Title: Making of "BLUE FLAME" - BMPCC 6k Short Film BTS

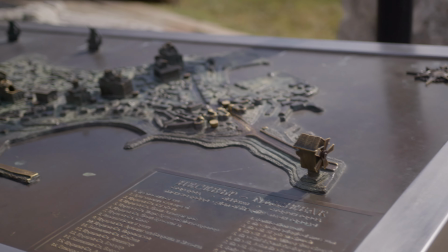4:09 Here is a plan of the city which I used for the intro and as an inspiration to map.
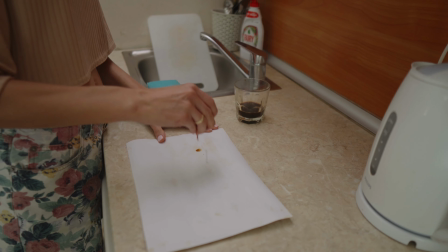4:14 I knew before we left Poland that I would like to make some kind of map so we took tools and made it in our apartment in Bulgaria.
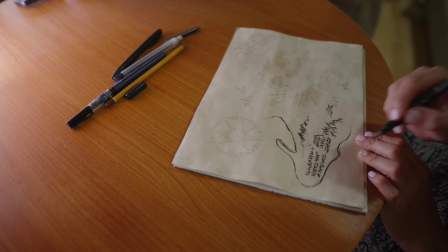4:22 We used coffee to make paper look old and drew some kind of ancient island with notes.
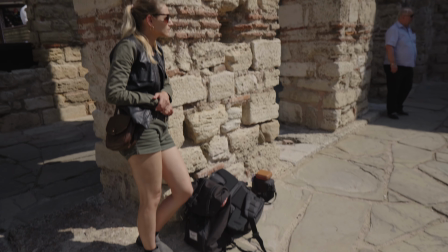4:29 This was the main temple that I wanted our heroes to find the treasure but of course it was the most popular place for tourists so we were very limited there.
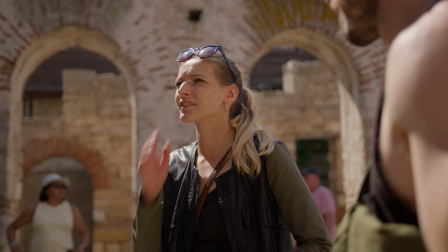4:37 We had to come back there in the morning for 3 days, so the biggest problem was changes in weather, which I had to deal with in post.
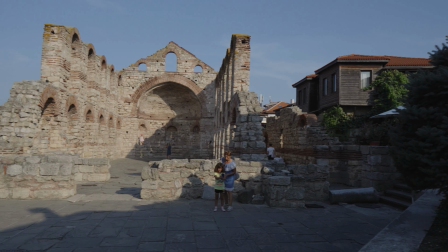4:44 Also the main spot where we put our treasure was always in shadow in the morning, which is not what I would wish for and it was the only time in the day we could somehow shoot.
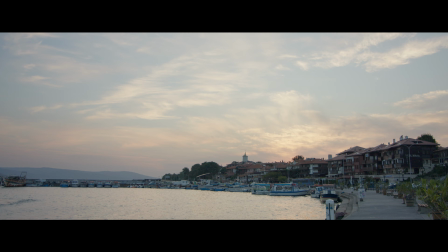4:53 My cheap tripod couldn't handle the weight of the camera setup, so I had to improvise and put a small stone to make it even. On the last day of shooting in NASA bar,
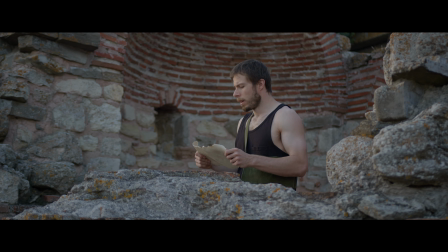5:02 I was alone because Polina was not feeling good so we didn't record every shot I planned and I had to be very creative to connect the dots in the story later.
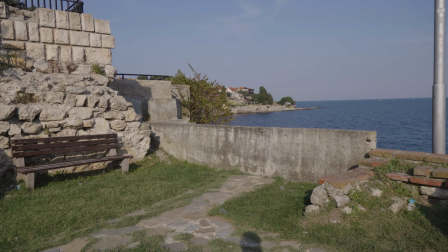5:12 I was there very early that day so I had a nice light.
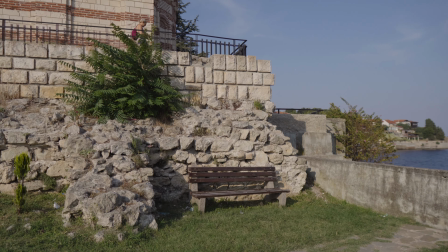5:17 I realized that I have a lot of walking and searching shots but not much action so
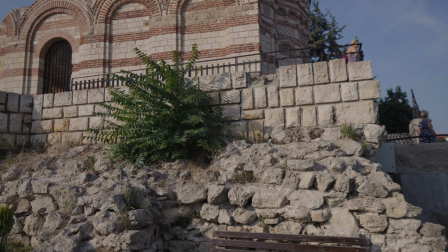5:22 when I saw this place I decided to make a movie trick to make a climbing shot. I connected this one with a POV shot from another place.
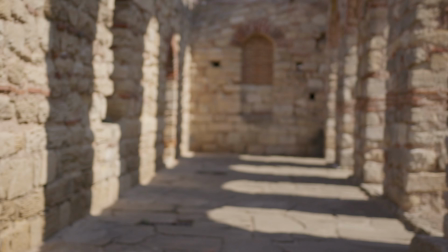5:30 Earthquake shots were fun to do we We checked the camera and tried to pretend that everything was moving.
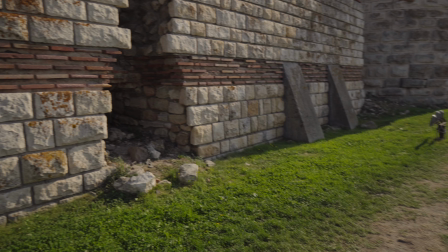5:36 Tourists that saw us probably had a lot of fun too. I came up with an idea of an earthquake when I saw this destroyed wall.
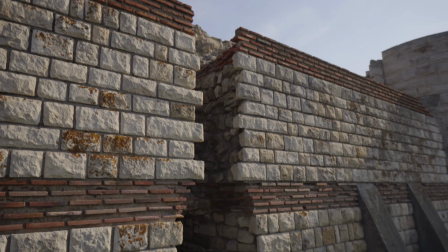5:44 I thought that I could end up here after that.
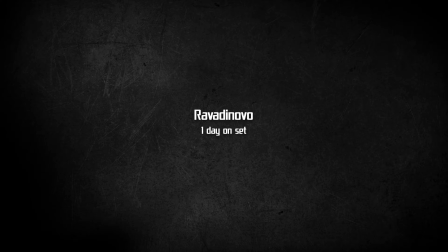When we were looking for a destination where we want to go on our holidays, my wife suggested Bulgaria. I was not convinced at first, but when I did a research and I saw this Ravidonovo castle, I was immediately on board with that.
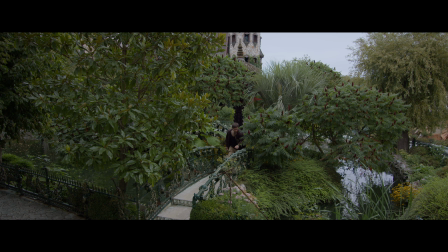6:05 It was much farther from Sunny Beach, where we were staying, and it was not so convenient to go there by bus, but it was definitely worth going there. When we were checking the weather forecast for the next few days, we saw that there will be one cloudy day, so it made sense to go there that time and use it as a location in a different part of the world.
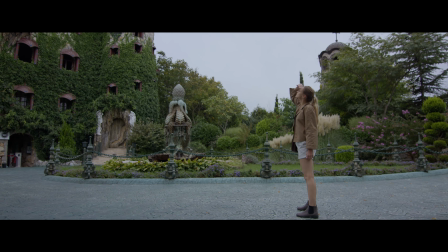6:27 If we were shooting on a cloudy day in Nessebar, I would have a hard time matching shots with those on sunny days.
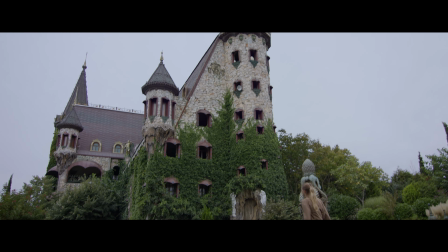6:33 Sky was very boring, so I had to add some clouds in post.
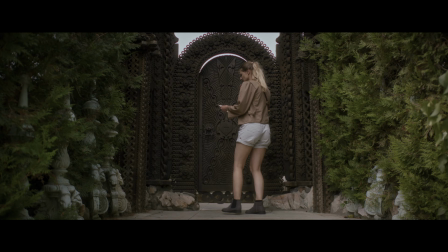6:37 I knew that I wanted our characters to solve some riddles, so we quickly explored the area to get some ideas.
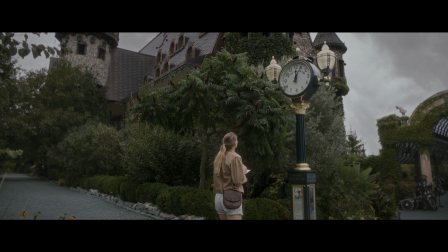6:43 I really liked these old-looking doors and clock, so I thought that the time on the clock could be a key to open the doors.
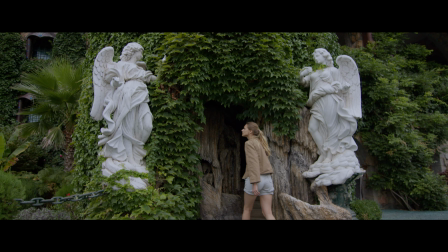There was no castle interior that I could shoot, so I decided that I will find a location in Poland to connect those scenes.
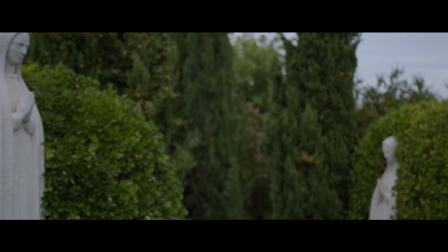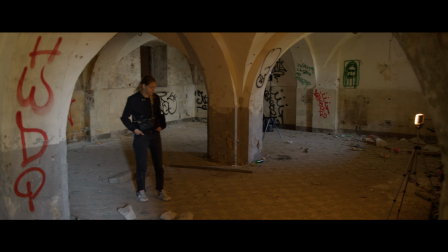The castle interior scene was shot near my hometown in Ostrojenka. Here are some test shots.
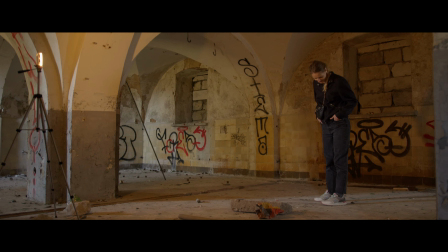7:19 It was an abandoned building that was a very dirty place, so we had to put in some work to make it look decent.
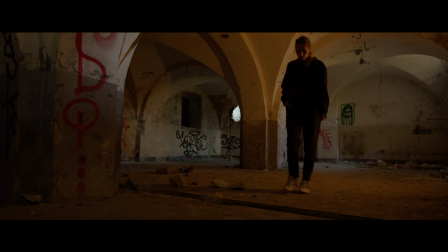7:26 I noticed these holes in the floor, so I came up with the idea of fire coming from there.
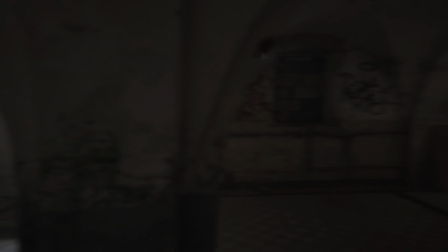7:33 There was a lot of trash on the floor and graffiti on the walls, so we had to clean what we could that appeared in the frame so I have less work in post-production.
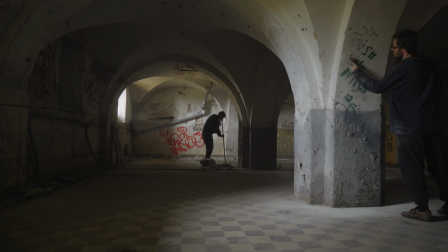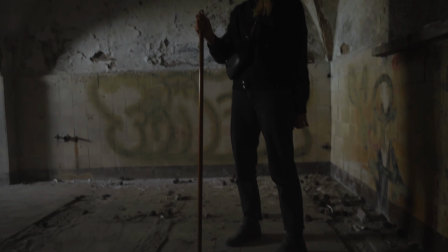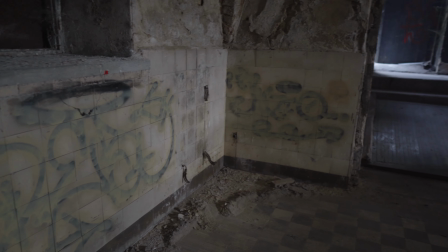7:52 We painted some parts of graffiti with spray paint to a certain degree, so it's less visible in the camera.
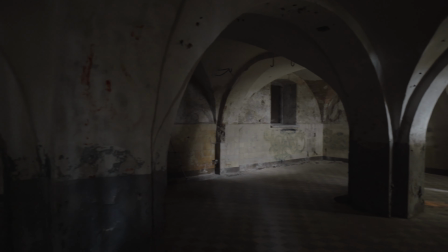7:58 I wanted to add some fog to this scene, especially for shots with fire, but we didn't have access to electricity, so I couldn't use my fog machine.
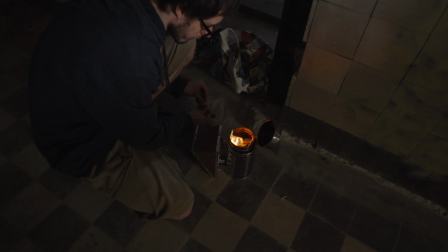8:07 When searching for a cheap solution, I found a bee smoker, which is used in beekeeping to comb honeybees.
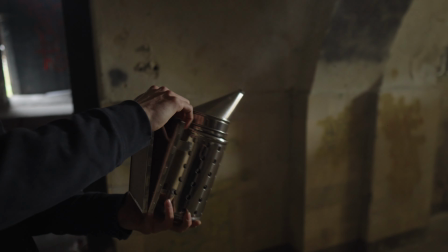8:13 It worked very well, but I would not recommend using it on long shots in closed interiors.